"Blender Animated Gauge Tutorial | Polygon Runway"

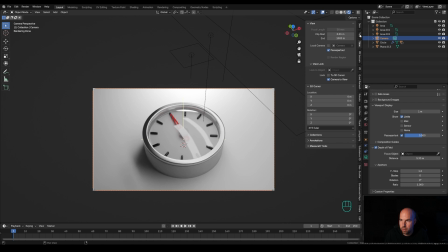And then you will have it on your Q menu as well. So now I'm able to change the view or the angle of the camera to something like this.
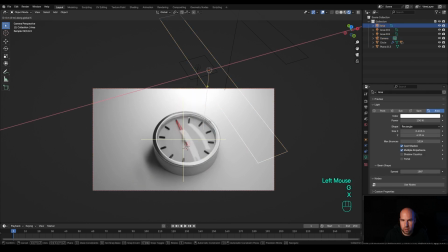Okay. Let me disable this and then press G, then X on the light and move it to the side a little bit more. I don't want it to be so overexposed from the top.
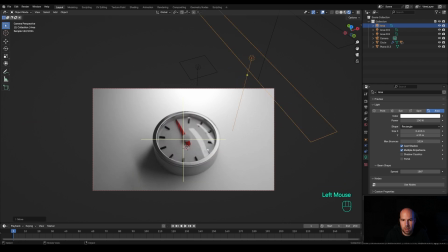So something like this will look much nicer. You can see you're able to much better see the content of this.
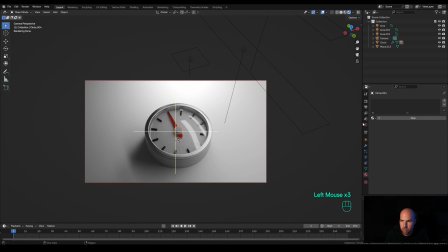So now let's select this middle part right here and let's add the same metallic material.
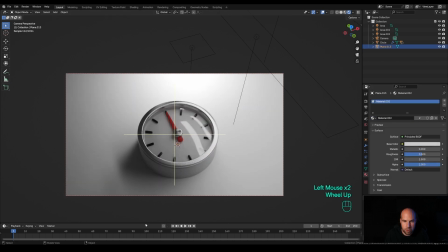And now for the animation, let's expand this.
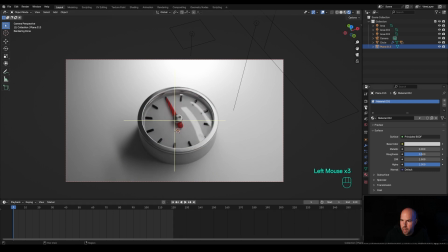I will modify this to 120 frames and in the output settings, choose the frame rate of 30. And now I'll just select the handle. Let's press R then Z and rotate it all like here. And then press N for the side panel again and right click the Z rotation and insert single keyframe.
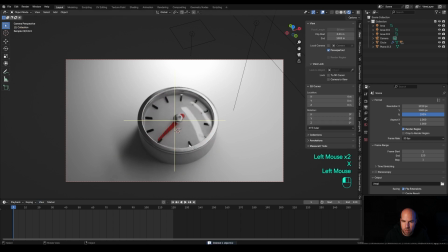And now we can remove some of these on the bottom. So just select them, press X and choose delete. And now let's move to frame 20. Let's press R then Z and move somewhere here, right click and insert single keyframe.
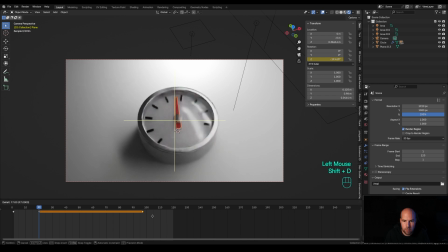And now we can select this keyframe, press Shift D to move it somewhere here, for example, and then select the first one, press Shift D and move it all the way towards the end. So that will close our loop.
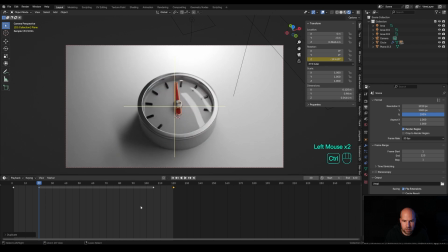And now if you press Control Tab, hovering over the timeline, you will get the graph view and you can press A to select all keyframes and then period on a numpad to focus on your animation, or you can hold control and move with the middle mouse to kind of stretch your view here.
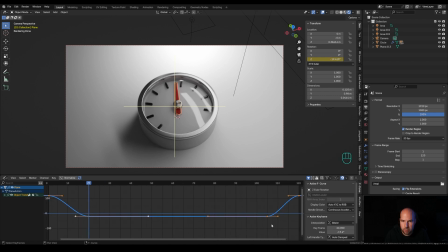Now I want a little bit of a randomness here. So like the pressure is not steady. So let's select this channel, this rotation channel, and in the modifiers, let's add some noise, but we'll limit the frame range.
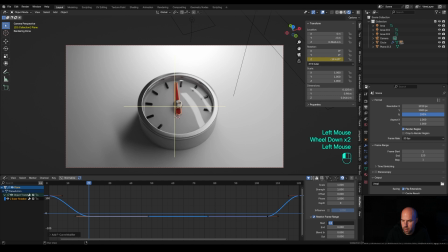So let's check the restrict frame range checkbox and let's go for start and let's enter 20 for start and 120 to end and blend in around 10 frames in, 10 frames out.
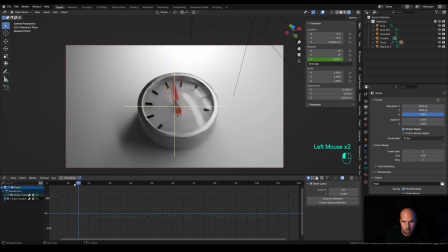And you can see you get this nice behavior, but it's a little bit too erratic. So we'll need to modify the scale to something like 5 so it's a little better spread out here. And then you can, you know, work with the offset to get the curves you like.
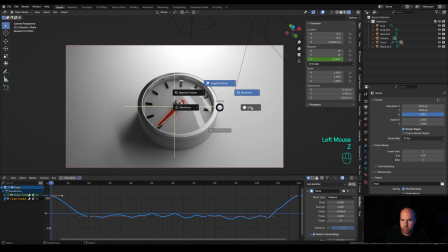Now let's play back the animation. I will switch here to solid view so I can see it in real time.
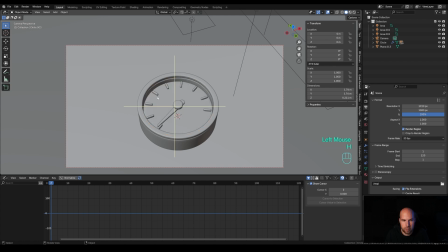Select the glass, press H to hide, and let's play it back. And I really like it. Maybe the ending is a little bit too sudden, so we can select this frame, press G, and move it a little bit further apart.
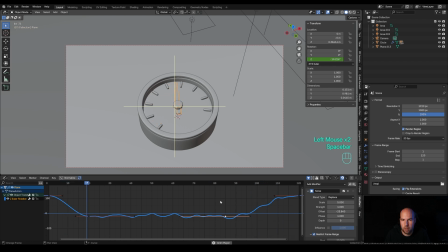So now this looks a little bit better. And now to add some more dynamics to the animation, we can animate the camera. So let's select the camera outline here, and hovering over the timeline again, press Ctrl Tab.
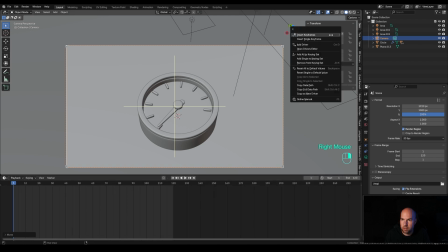And now let's right click to location and insert keyframes. Let's select the keyframes, press Shift D to move them on 120, on frame 121, so it loops. And now we'll create some in-between frames, like for example, frame 20.
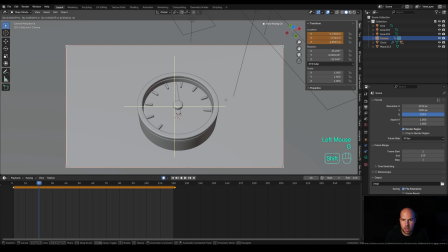Let's enable recording and just press G and move the camera slightly to the side, not too much. You can help yourselves by holding Shift, they will move in smaller increments. And then we'll just move, you know, to whatever frame we like, and press G again and do these subtle movements.
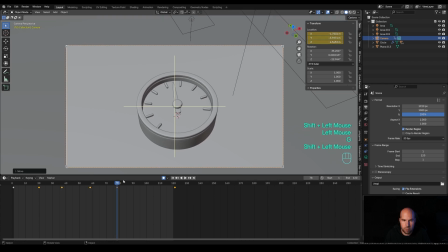So it will create this like a little bit shaky camera effect, like this. And now don't forget to disable the recording because it can mess up your scene if you start moving things around. And then let's play it back and we get this little bit of a camera shake and the movement of the handle.